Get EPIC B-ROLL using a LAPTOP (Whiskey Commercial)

beautiful 17 inch IPS display. So I thought, let's shoot a whiskey commercial.
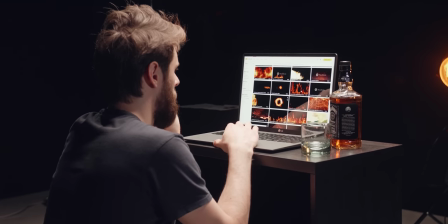63s
Now the first thing that I did was look on story vlogs for a bunch of fire elements that we could play back on the laptop.
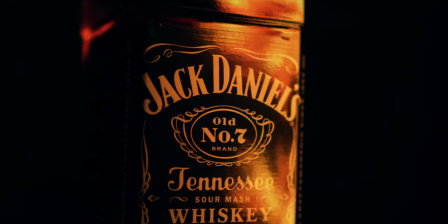69s
Now in the intro sequence I mostly worked with reflections. Just have laptop stand on its side. You can see the motion of the fire in the bottle. Now of course I didn't work with such reflections in every shot and I think that would have just been overkill.
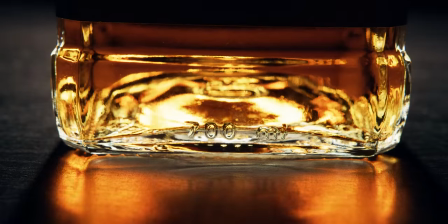82s
So what I also did was simply waving a small LED light around.
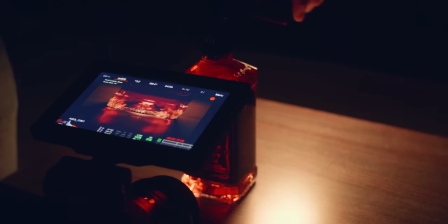86s
And this is the Aperture MC which is actually an RGB light but we found out that
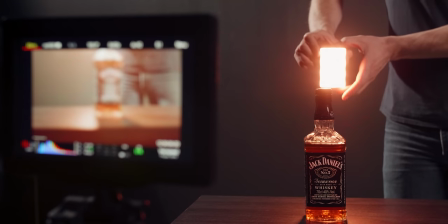91s
pure white gave the best results and didn't alter the color of the actual whiskey too much.
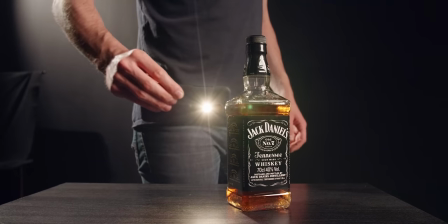96s
You can also use a flashlight or your phone, just any small light is what you need.
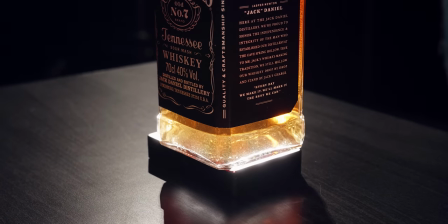101s
Next I also placed a whiskey bottle on top of the light giving a very nice glowing effect. And I actually did this more often to light out the bottle without creating weird reflections or shadows.
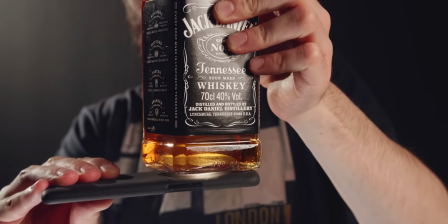111s
And again, you can tape your phone's flashlight to the bottom as well.
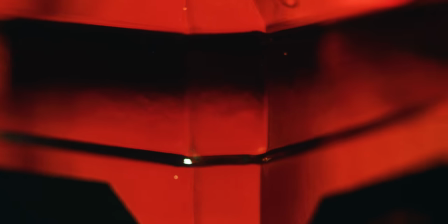115s
And there were a couple of shots where I wanted to rotate the bottle and since I don't have such a disc I used a small piece of
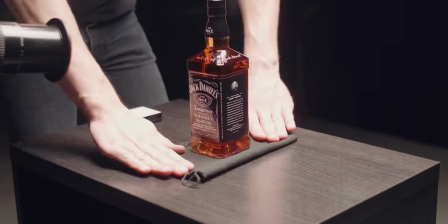122s
cloth where I placed the bottle on and this helped me to glide it better over the table as I was rotating it and most of the
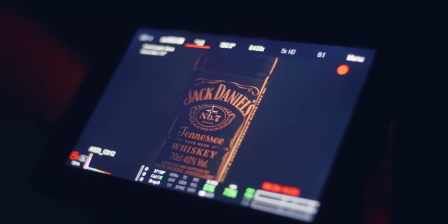128s
time I would only use this small aperture light or the laptop to light out my scene.
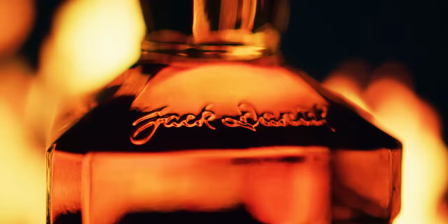133s
The shots that you see right here are only lit using the laptop That's it.
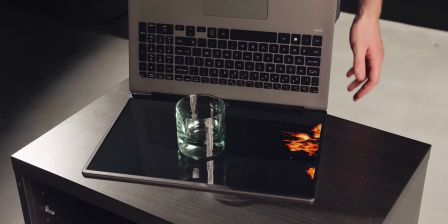137s
Next up I placed a glass on the display of the LG gram Now be careful if you do that so that you won't make any scratches
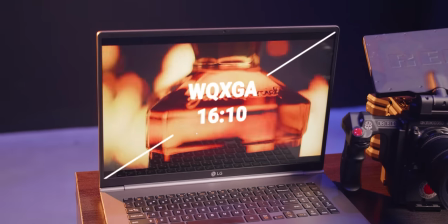144s
Now what's amazing about the LG Gram is that it has a very high resolution IPS display with vivid but natural colors, which is great for video editing. But also I was able to focus on the display itself without seeing any pixels or aberrations.
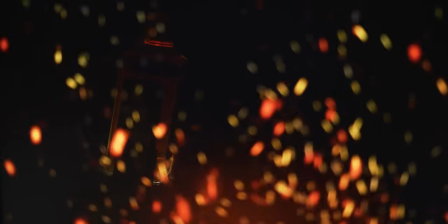159s
The display itself has very deep black so the fire came out great in the next shots.
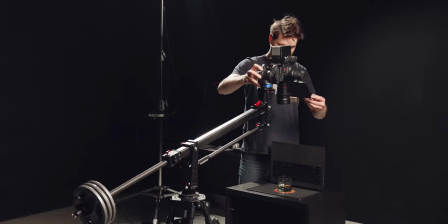164s
I also found this ring of fire on Storyblocks, which looked amazing. Now having the camera on a jib, I took a top shot and just held it still.
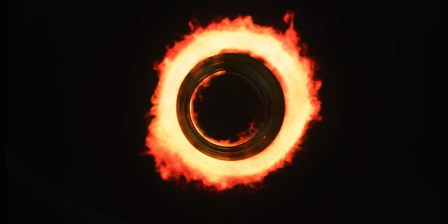172s
In post-production it would then add a rotation animation to it. You know sometimes it's just easier and also could look better if you do such movements in post.
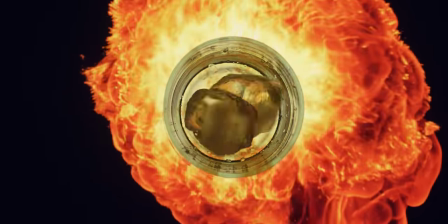181s
And then came the falling ice cubes and to protect the laptop I had a plexiglass over it.
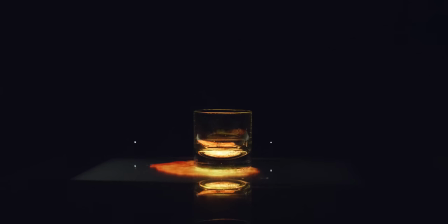187s
This meant that I couldn't use any lights as that plexiglass is super reflective, but that's okay. And now we're coming to the master shot,
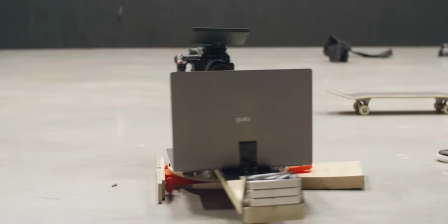195s
which eventually didn't turned out that amazing. or let's put it this way, the time spent building this crazy rotation platform just wasn't worth it.
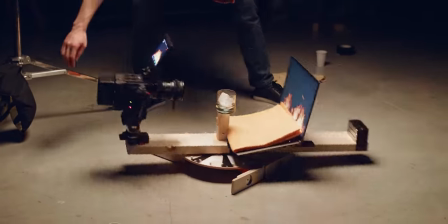204s
But hey, basically I have this wheel on which I attached a plank. In the middle I fixated the glass with some poster buddies.
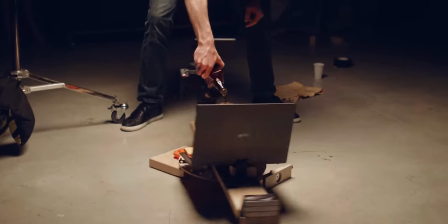211s
The camera sits on there and of course the LG Gram. Now spinning that whole platform around doesn't do much.
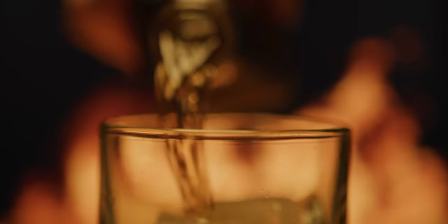218s
But when I pour the whiskey you can see the bottles spinning around the glass which is pretty cool.
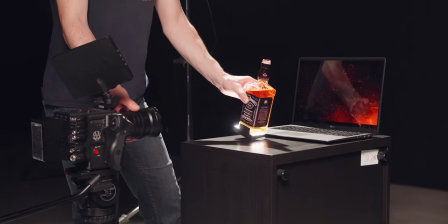223s
Another very cool shot is where I had some fire sparks on the laptop and the bottle in front of it.
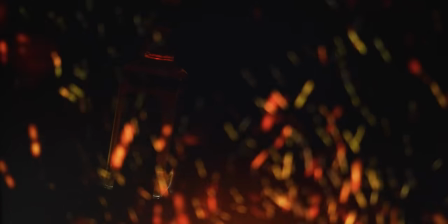229s
Starting off I focused on the bottle in the reflection and then I pulled focus to the actual bottle which turned out to be a pretty cool shot.
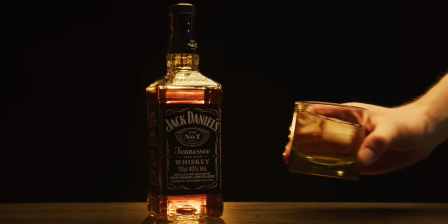238s
And then lastly we had the final shot.
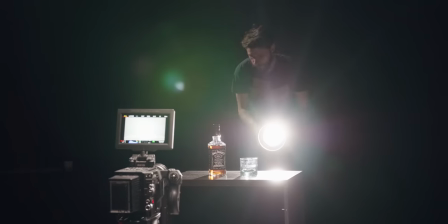240s
Now I wanted to keep everything dark so we placed an aperture 120d in the back with a Fresnel mount and an orange filter.
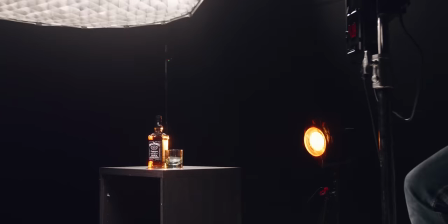247s
It sits right behind the bottle so you can't see the fixture. Next, we've got an Aperture 300D with a soft box on top of the bottle.
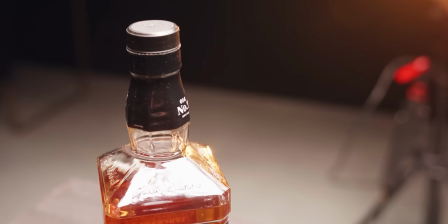255s
Now, to avoid ugly reflections from this light, I moved it more to the back.
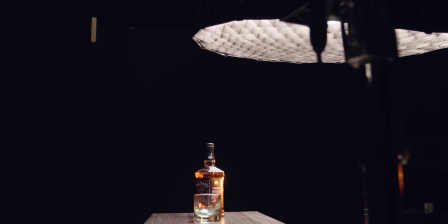259s
Usually you will see reflections of overhead lights in the neck of the bottle, which you want to avoid.
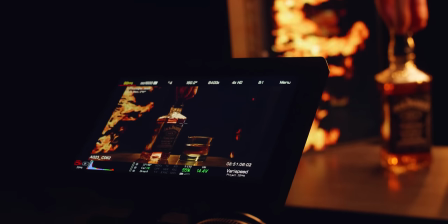265s
As a final touch, we had the LG Gram sitting on the side, again creating a very nice fire flame animation reflection on the side of the bottle. After we took that shot, we moved out the laptop and let the camera roll. This is our empty shot.
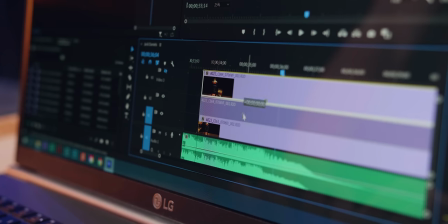279s
Then in post-production you can place that shot without the laptop on the shot with the laptop.
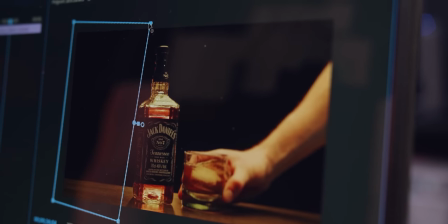284s
Then draw a mask around that area of where that laptop is at to remove it. It's super simple and it gave an awesome result. And actually this was the only shot where we used so many lights. All the rest was shot using that small aperture light or the LG Gram.